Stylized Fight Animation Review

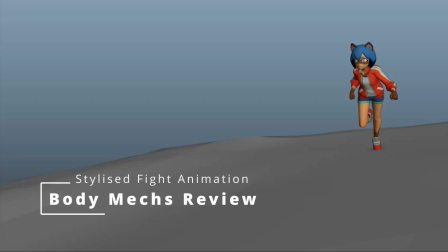(0:00)
Hello, we got an animation here from Alysia. Let's take a look.
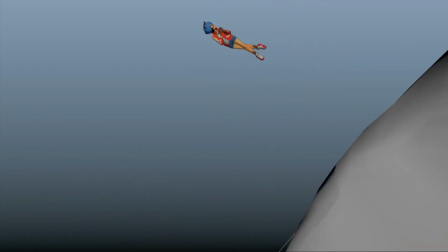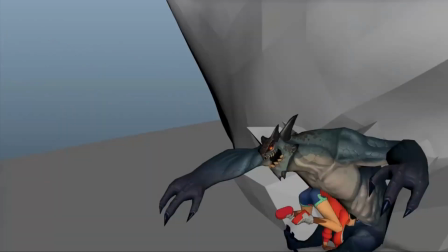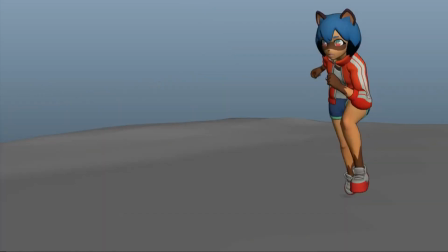(0:16)
Awesome. Really cool. I love it a lot. There's some very, very nice stuff in there. Let's take a closer look.
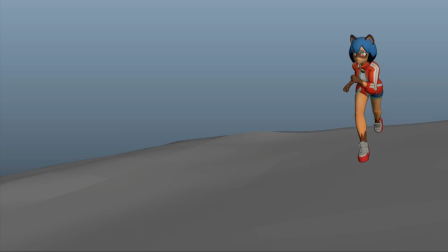(0:23)
So I think I want to start initially with the staging and cameras, just because it's feel like it's a big part of this shot. It's a very kind of anime style to the cameras, and I think they add a lot to it.
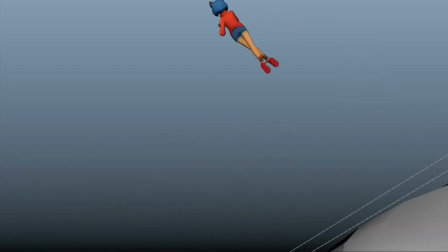(0:36)
So let's have a look. So I think this is all working really nicely at the start.
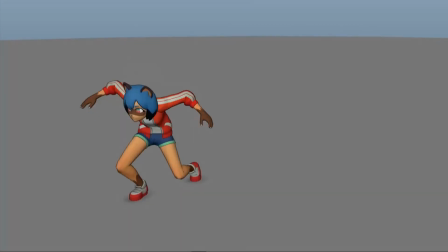(0:43)
I think through here, we'll talk about the mechanics in a second,
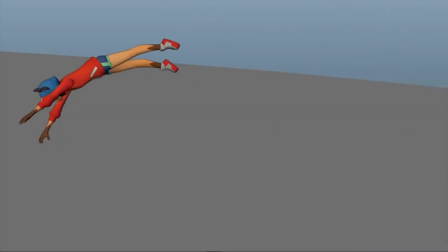(0:47)
but staging wise and camera wise, it kind of feels like she's jumping out of the way for no reason.
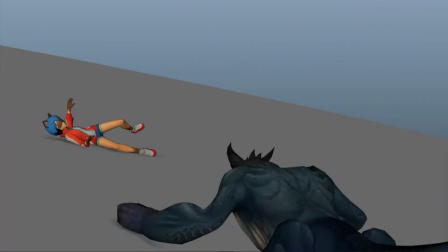(0:52)
I almost want to see this camera move less than it does so that it's not such a big move when this guy comes in. To do that, I think it would be good when this camera is moving over just to track her into her final
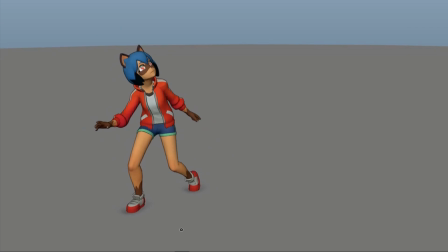(1:08)
place and make her pretty central in the frame, maybe even somewhere like here,
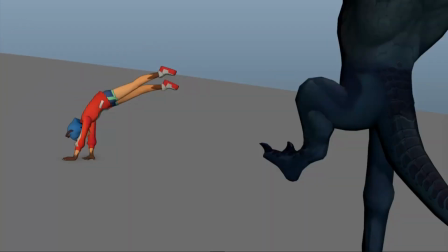(1:14)
maybe here, just to give you a bit more room to jump back. And I think as she jumps out of the way, this guy should slam down as well.
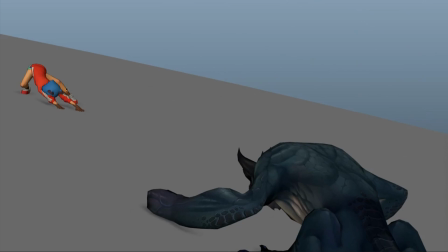(1:22)
Ooh. And then here I'd change the angle a little. I like what you're doing with the Dutch in the camera. I just think she could be a bit more on a third over here. Just she feels a little packed away over in this corner. I think it'd be nicer if she was more on a third composition wise. And I think this is cool.
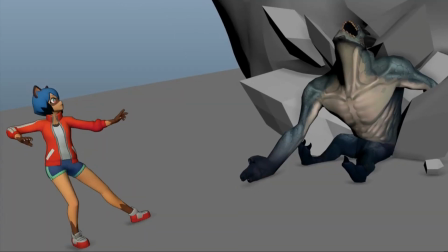(1:39)
I think what's problematic for me about this camera is that this final staging, it just feels a little boring compared to the rest of it.
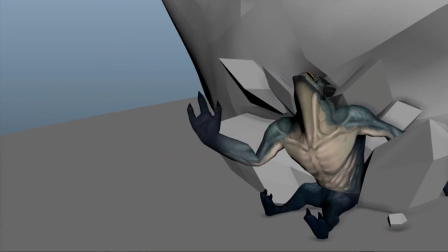(1:47)
I think you could get something a lot more dynamic. I kind of think this one works well enough, but if we're going to get it working with the end,
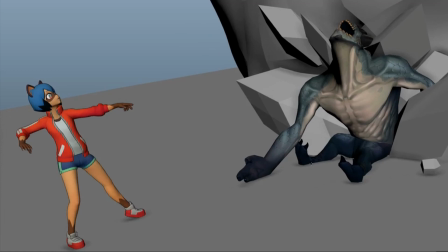(1:55)
I do think that she should essentially kind of readjust the framing herself rather than with the camera when she lands.
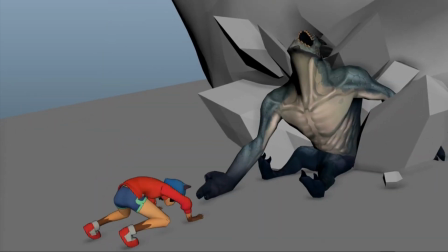(2:03)
So we can do this. And then when she lands, I feel like this is the framing that I have issue with. So if we bring the camera lower, translate it lower, and then rotate up, maybe less of a Dutch angle on this as well, just as it's a more calm moment. And I think we can go a little more 3/4 on these characters as well.
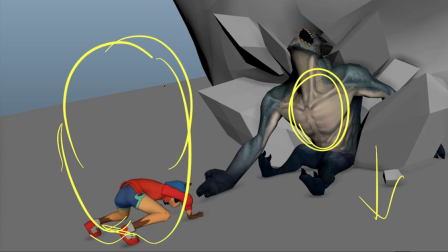(2:22)
So say this guy's here, she could be a bit more... I don't know why she's a potato now, but she is. But we could have a hit into this guy over here and then have this big up and then land over here,
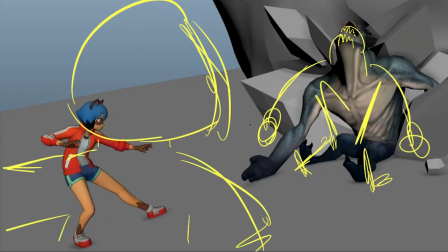(2:35)
or maybe even a bit closer to camera, kind of like a Pokemon battle. It's kind of a nice framing and it's a lot more dynamic,
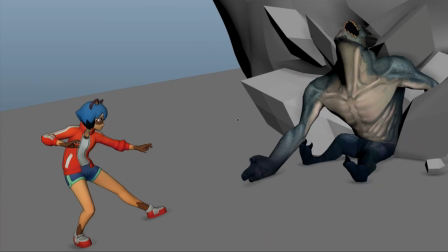(2:42)
and it matches the rest of your shot a bit more than this kind of flat framing, which doesn't have an awful lot of dynamism to it.
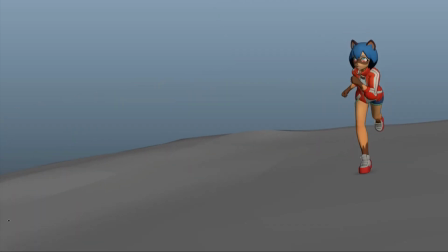(2:50)
But yeah, let's have a look at the rest then. So if we just track her knee, there's a little pop here, just kind of sticks in screen space, and then I'm sure it doesn't if you view it side on, but in screen space it stands out.
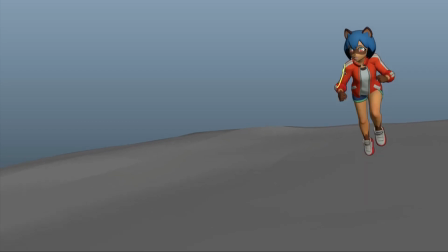(3:03)
Same thing here with her arm, kind of has a nice spacing to it and then hits and sticks pretty hard through these frames here. Just be careful of that. I think here when she does the wind up, it would be nice to get a little more of a line of action through her whole body here.
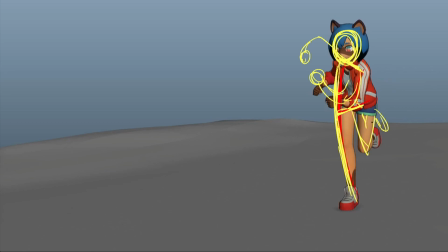(3:19)
Reverse C or C shape through the hips and spine, and also making sure we get a nice silhouette on the trailing leg. C shape will also help with the arm silhouettes and making that a bit more interesting. Having a nice flow through those will help.
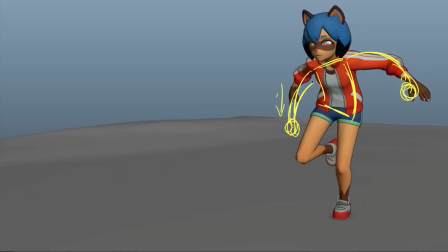(3:34)
I think here this back arm needs a bit more of a down arc, which will also give you more of a flow through that arm pose there. I also think we could just push that C shape a little more angle in the torso there, just to get a little nicer shape through her body.
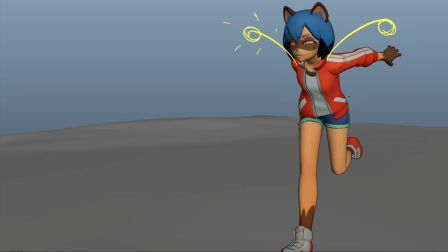(3:51)
And then a nice reversal here into this down. Make sure that the arms aren't getting hidden on any frames. You always want to maintain a nice silhouette of that. Always think about your frames as being able to be posters on a wall if someone stopped on them, especially with such a stylized piece like this.
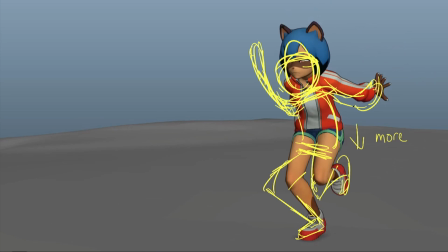(4:09)
And I thought you could have that arm kind of drag behind, still have a flow through the arms, but have them broken up so they're not twinning so much. And then just a bit more lead in this elbow to get a nicer flow through that arm there.
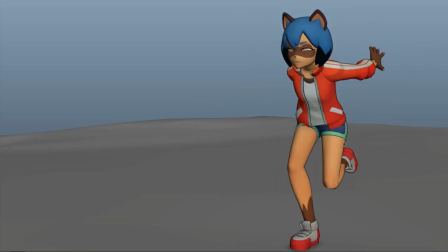(4:22)
And I think you can also maybe go down a little more, though I know maybe not as much as this drawing.
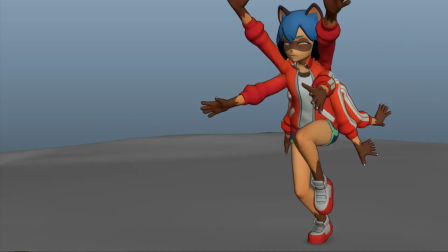(4:28)
This is really cool. That's going in the thumbnail. Now I would just be careful making sure that we get a clear read on this arm here. Probably a bit more like that. Just want to see all the aspects of the arm, forearm, upper arm and hand.
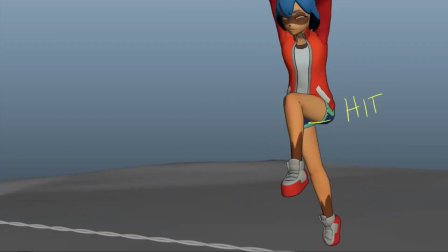(4:42)
On your jump here, the hips hit a wall when they go up in translate Y. So just make sure that that's got a nice arc to it, and we're easing up we have a fast out and then we're easing into
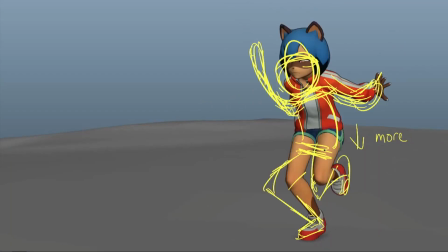(4:55)
the top of the arc in Y. I think this could also be to do with the camera, which is making it feel like a hit,
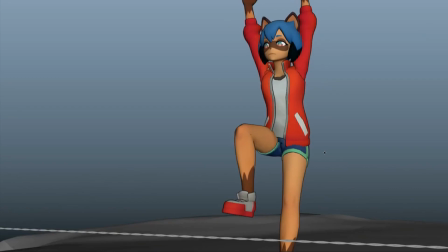(5:01)
but just make sure in screen space, because our eye is tracking that it works okay.
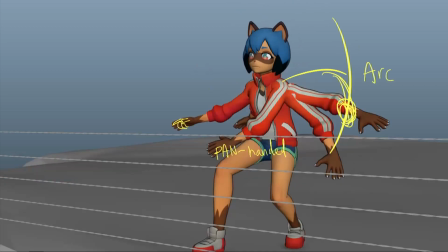(5:06)
I think here you might actually want a reversal before this down, but I think what I was trying to get here is more of a flow through the arms.
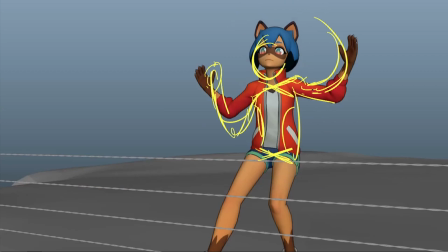(5:14)
So just felt a little angular with these harsh lines. So you could probably use your bendy controls if you've got them, and also just delay that hand. And then I just felt like this screen left arm was going out of the arc a little bit.
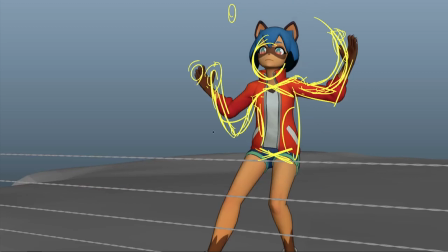(5:29)
So we're kind of over here, and then we're going over here for a frame, and then down through here. So just keeping it in a bit, but still having a flow through it, I think might work a little nicer.
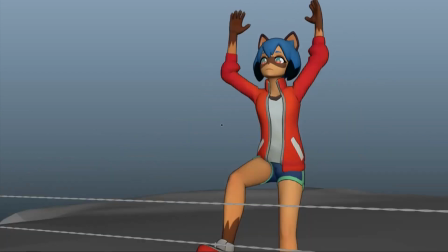(5:39)
But then obviously these will need a bend on them as well. Though I quite like the straight aesthetic that you've got.
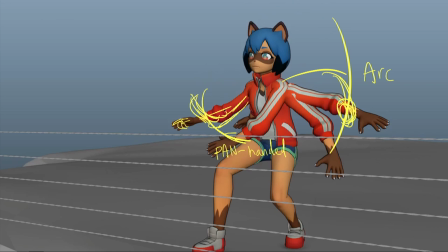(5:45)
So maybe take these notes with a pinch of salt. I do think it grounds her in reality a little more and is quite nice. But for these fast moments, you might want to consider just really selling those graphic shapes by pushing the bendy shapes in the arm.
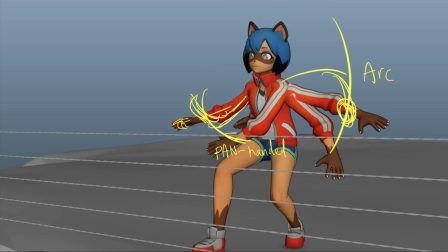(6:01)
And then the other note I had for this one was the hands are looking all a bit pan-handed at the moment. So just maybe favor the index finger, have a nice curve through the others just to get a bit of flow through those fingers, through the hand, and then through the arm.
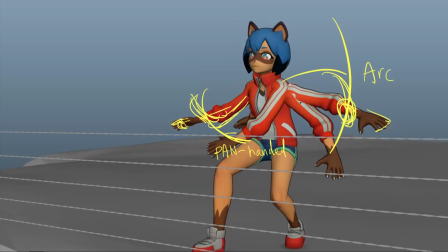(6:15)
I felt like this hand was going a little bit out of arc because this frame is meant to be bridging this and this. Going all the way out here, I feel distracts the eye a little too much. So I'd probably keep it somewhere in here. And I think that's going to help us a little bit more. Very cool though. I think this is working great.
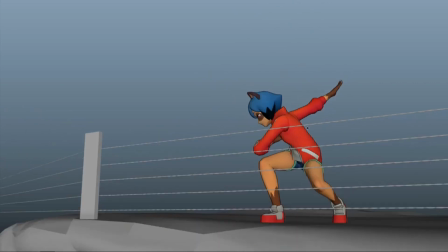(6:34)
Again, if anything, maybe push that a little more. I think the spine is a little straight through here.
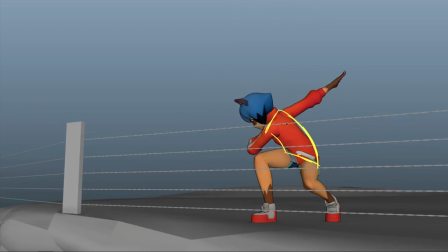(6:39)
So maybe just a little more on that mid spine, or just getting this rotation working.
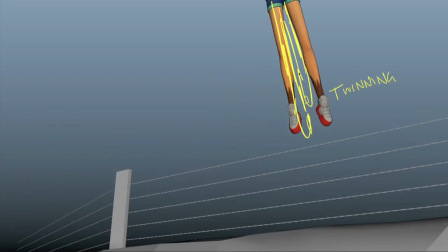(6:45)
But it's really strong posing. I bring these feet in and also have one a little higher just to avoid that twinning.
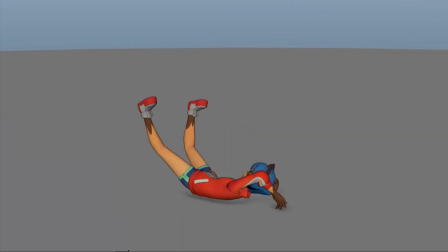(6:51)
And this is super nice. When she hits here, it does feel like she needs to keep going. She's got a huge amount of momentum there, and it really needs to roll, I think, unless you're going for the my spine is instantly broken look, but I don't think you are in this animation. So I think that momentum of roll just needs to carry forward into an actual roll,
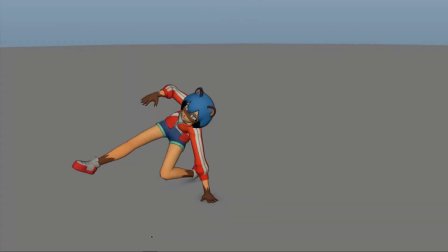(7:14)
and that will lend nicely into this pose that you have, rather than kind of doing this really epic move and then turning into I've fallen and I can't get up. I just think it would be a lot more in the style of your piece to continue that roll into a dynamic movement that gets her up.
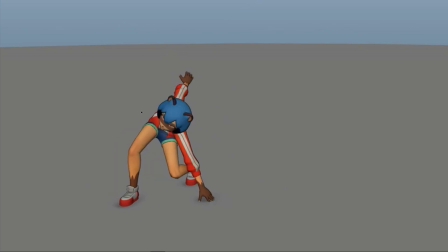(7:34)
And then here you just want to get those hips over just to make sure that we've not stacked all the body parts on top of each other. Be a lot more readable. I think here the body is feeling a little like it could do with some more shape. So just the classic note of C shape in the spine.
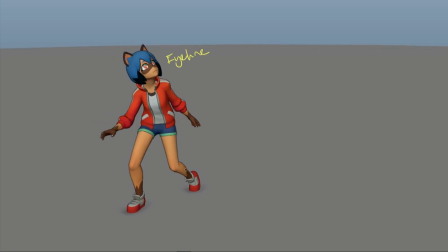(7:50)
I think the eye line also didn't help with me not really reading that creature just about smashing and hitting into her, because it doesn't look like she's looking at what then happens afterwards. It looks like she's looking at where she's come from, which might be right, but then the creature doesn't feel like he comes from where she just came from.
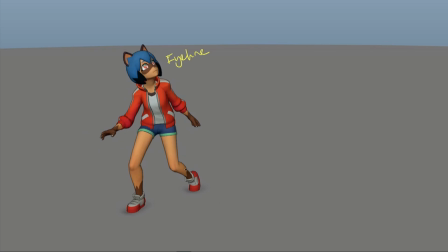(8:10)
So you need to hook those two up somehow.